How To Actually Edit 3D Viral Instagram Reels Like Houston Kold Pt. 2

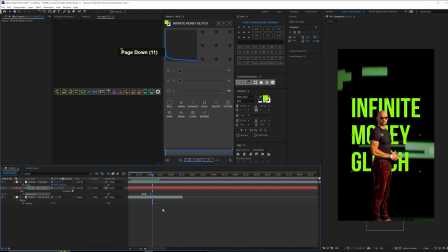more in front and do it again and back to default so
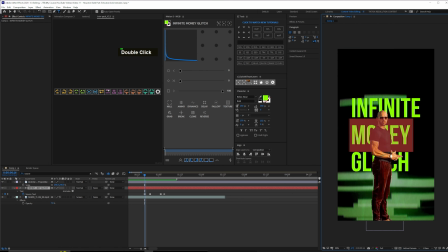now it's gonna start with the money it's gonna be one two three four five dollar signs all right and then you see it will go to money
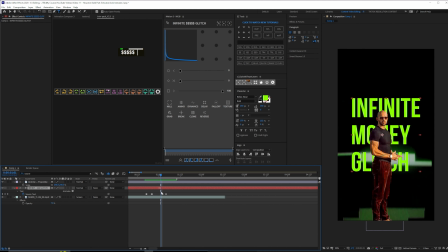it'll flicker to money and then let's do it again over here it's a very small change but this is these kind of small changes is what makes it very good and then we're gonna add the little flicker on the text as well
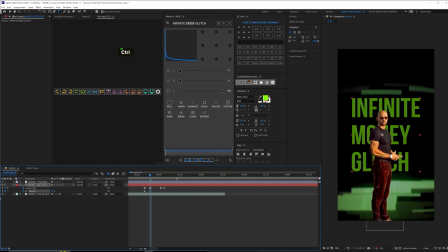so let's do opacity and then lower it down at this point and make it go all the way up at this point or almost a little bit like let's say 75 or yeah and then
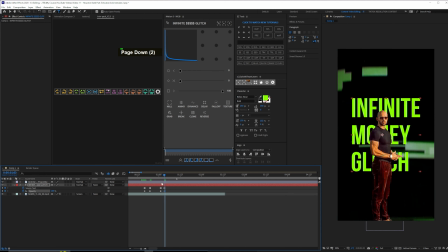over here it's gonna be directly 100 so you can see right now
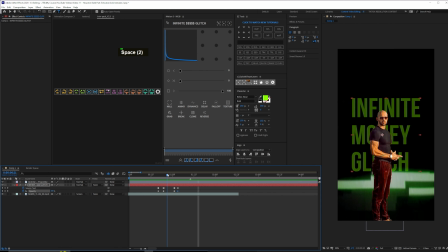it's a bit weird but yeah that's pretty much and what we're going
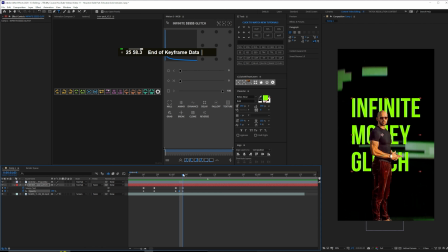to do actually is just copy another one of those so that it's not like it happens suddenly you
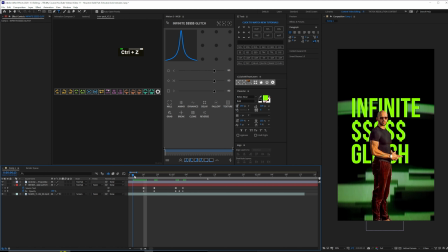know and another thing i'm just gonna decrease the gap a little bit so let's have a look at how the text looks right now it looks pretty decent you can look at it
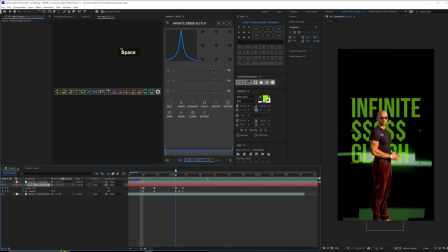again here yeah it's pretty decent now we have the background and the infinite money glitch set what we need is the fire particles so these particles are also pretty easy we're not gonna recreate them this time but we might
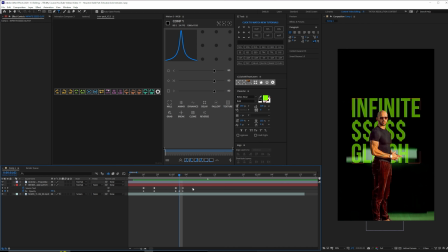have similar particles i think these are very famous particles so let me try to find the particles and if i find it i'm gonna put it over here and in the description below okay so i did find a similar one which if we're gonna import over here you can
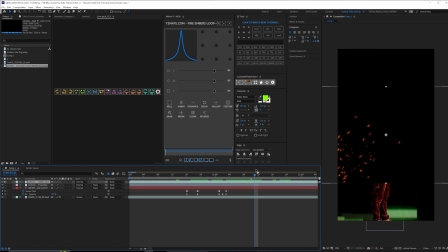see it's coming from this side all we need to do is basically just go to scale okay and i'm gonna do minus 100 so its position is flipped and then i'm gonna set it over here and put
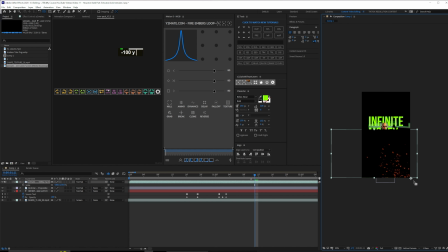the anchor point right over here and then just make it bigger okay and now you can see it's gonna be pretty similar let
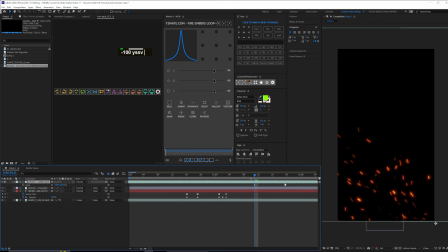me just get to its main part because here it's ending from what i think okay and i'm gonna cut it put it at the very starting so you can see
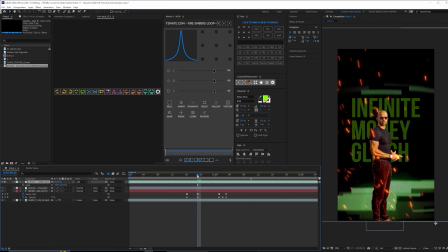now we have a fire and i think all you need to do is go to add and this is what happens you can see now it's added
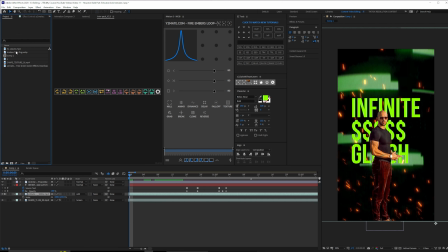and we're gonna have this below the stuff anyways and then there is another one called leaves which is also another one i found let me put
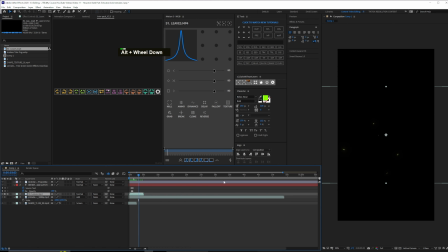it on focus mode so you can see and also he put some type of leaves from what i saw that's why i brought these so i'm gonna make just this big and then i'm gonna do change to color let me just choose this color all right come over here change to color and
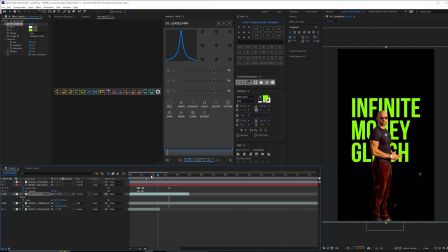make it this and then set the hue to 100 so everything changes and now i'm gonna do add for this as well or actually my bad i chose the wrong color we rather want it to the fire color actually so that it blends in with those fires so you can see the leaves
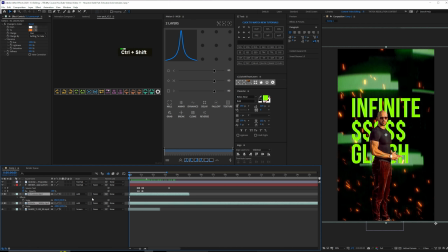are almost not visible but they are pretty good now the only thing is it's pretty fast so what i'm gonna do is i'm just gonna pre-compose this and
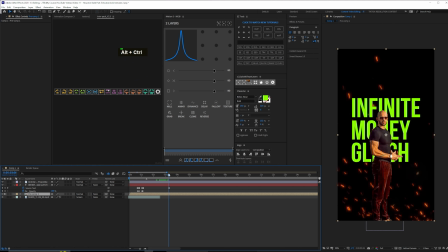let's say for example cut it somewhere over here and then i'm gonna do time remap ctrl alt t get this and extend it a little bit so that the fire is a bit slower okay this is too slow that's good let's make it just a little slow okay
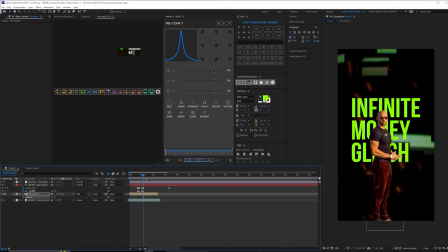that's good guys that's a pretty decent job now i'm just gonna decrease the opacity a little bit so that it's not too much okay i did scale it up a little bit as well so you can see now it's pretty decent now what we need to do is we're just gonna go to deep glow and add deep
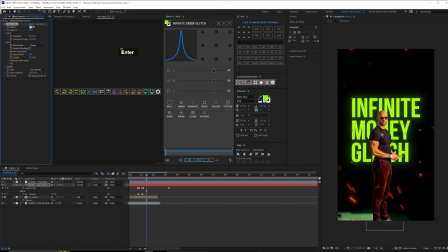glow on this let's say i'm gonna make it 0.4 and then increase the spread by a lot and make it required for text